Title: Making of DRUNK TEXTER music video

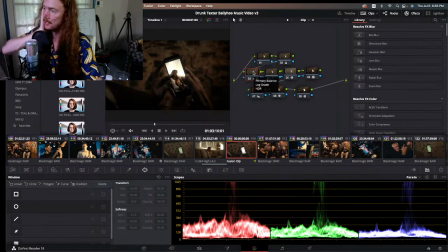30:44 And I think it's the reason why I like to think it's part of the reason why people like watching my videos. I think like putting the time to make the color look really good. It's what you see. It's the color. So if I can make that look better, yeah. Yeah, so this is what the shot looked like with just the VFX, right?
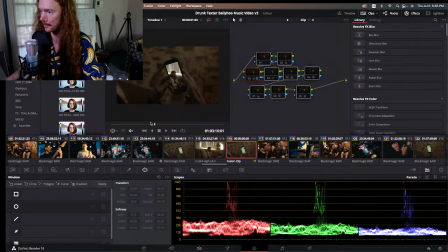31:03 So I do the VFX first. I put the you know, Trish on the phone. She's singing it. She also killed that verse, guys. Can we just agree on that? Like she did such a good job with that. I love her voice. Like shout out Hyrie. Like she has very good what's the word?
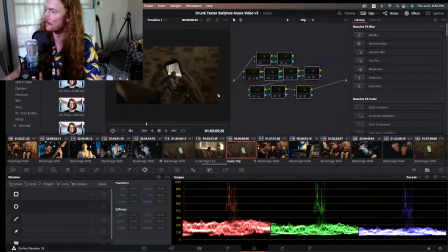31:22 I like the way she pronounces like words and stuff. Yeah, and it works so well with the ballyhoo sound as well. I'm really glad they got her for this song. So the first thing I do here is back to nerdy shit, right? So what did I do here? I don't even know what I'm looking at.
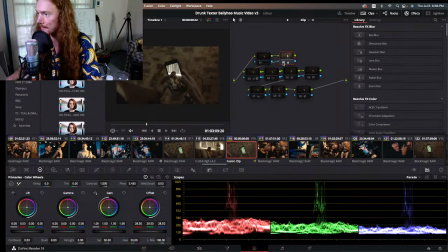31:41 I did something. Oh, I just lifted up, right? So I just brought the exposure up a little. The next thing I did was I messed with the exposure more. I fixed the highlights and the shadows and just kind of evened them out a little bit. Because sometimes you don't always get the lighting perfect on set, so you got to kind of like move it.
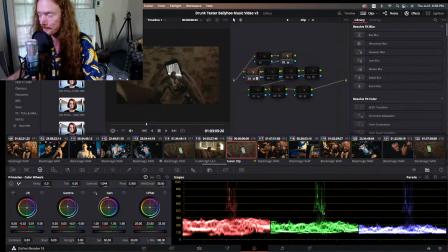31:59 And then these things down here are called scopes, these like colors that you see. So a lot of times I try to balance the red, green, and blue levels. But also artistically, they don't have to be balanced. It's just a way so you can see where the shadows are sitting, where the highlights are sitting.
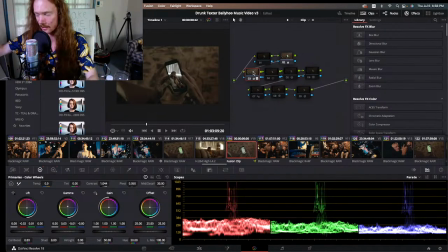32:13 And artistically, you may want it to be one way or the other. Heavy on the shadows, heavy on the highlights, depending on what the scene calls for. So it's just a little reference. And next, what did I do here?
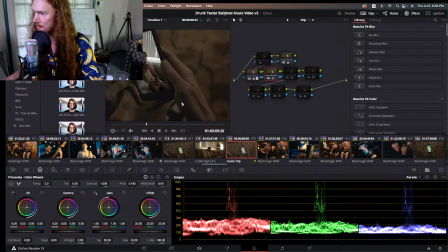32:28 I don't even know what I did. Oh, I took out the green, right? So there's a little bit of splash of green on the thumbs. Isn't that what I did? I think that's what I did. Yeah, you can kind of see there's like some green on the thumb, and like there isn't green on the screen in the final, but there was green on the screen when we shot it.
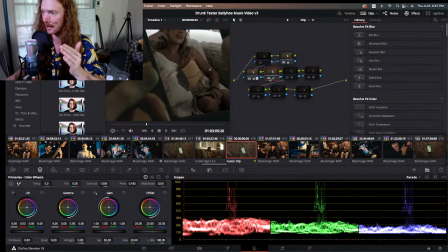32:45 And so it's not going to look right. So I took some of that green out, and it'll just kind of help blend, make the shot look more convincing, I guess.
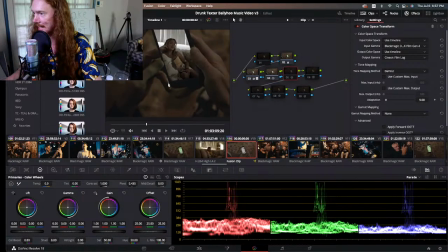32:53 The next thing is I added a film texture to this whole thing, which is a really nerdy process that I'm not going to explain. But I changed the color space that this was shot in.
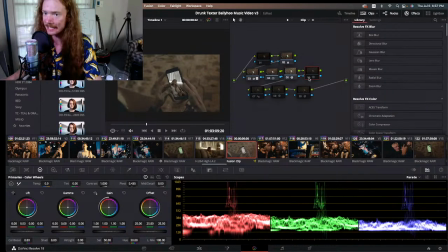33:02 I changed the color space that the camera shot in, and then I add a LUT, which gives it a film look to the film.
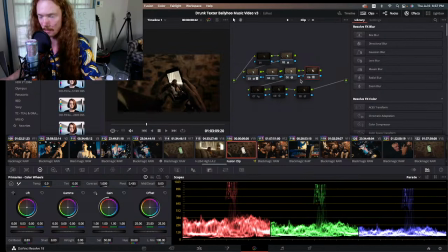33:09 It's like a nerdy thing, but boom. It kind of makes it look like it was shot on film, I guess. That's the way I'll describe it. There's more to it, but like, yeah, that's all we need to say.
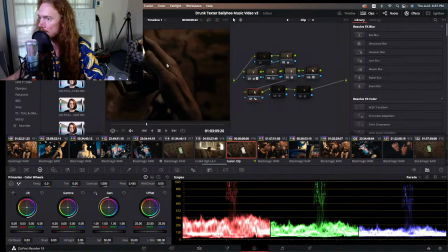33:22 Next thing I do is I add sharpness. So if you see, if I zoom in a lot, this node makes the shot sharper. I don't know if you can tell over live stream or not, but it just like, it adds detail. It sort of makes it look like it was shot in higher resolution than it actually was. Yeah.
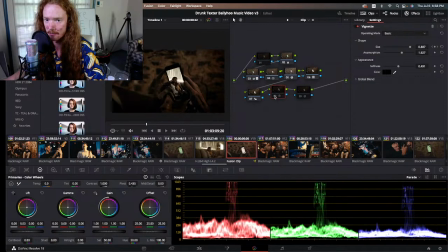33:40 Then I add a vignette, which is sort of like, it's a fake vignette, right? This is like a natural thing that can happen with certain lenses. And I like the way it looks. I think it looks cinematic and makes it look very Hollywood. So I like to do that. Last thing but not least is a glow. So I added a glow to the phone screen, right?
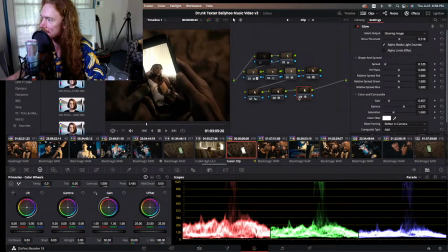33:56 This little, and I think A, it makes it look cool and vibey. B, it makes it look like you're shooting a screen, right? Like when you're shooting like a phone screen in the dark, it's going to kind of have this bloom to it, like in a way. So I faked that, right? That wasn't actually in there.
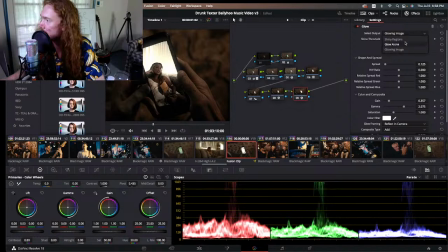34:15 I added this glow, and the way you can like do that is change like your threshold, right?
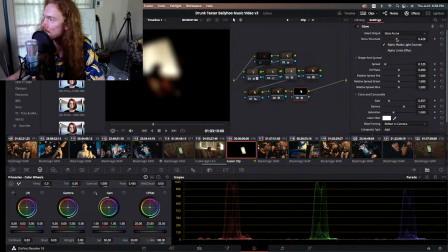34:22 So you pick like your highlights of what you want to glow, and I just want the phone. So I move this slider until I get just the phone, and then I comp it on top.
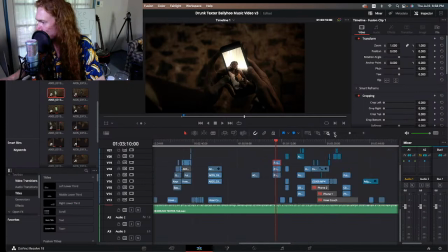34:30 Yep, and so that's the process for all those shots. And every shot is color graded, right?
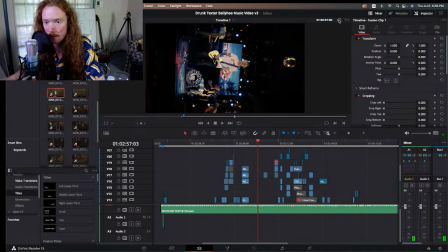34:35 So there's a different little process for each thing, right? This room, that's how it looked before, that's how it looks after. Did a little bit of white balancing, a little bit of exposure correction. Did some masking where I would like select some of the band members and like brighten them up a little bit depending on the shot.
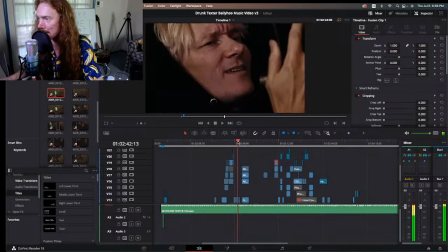34:49 And it's just this like process, right? A lot of it has the same stuff.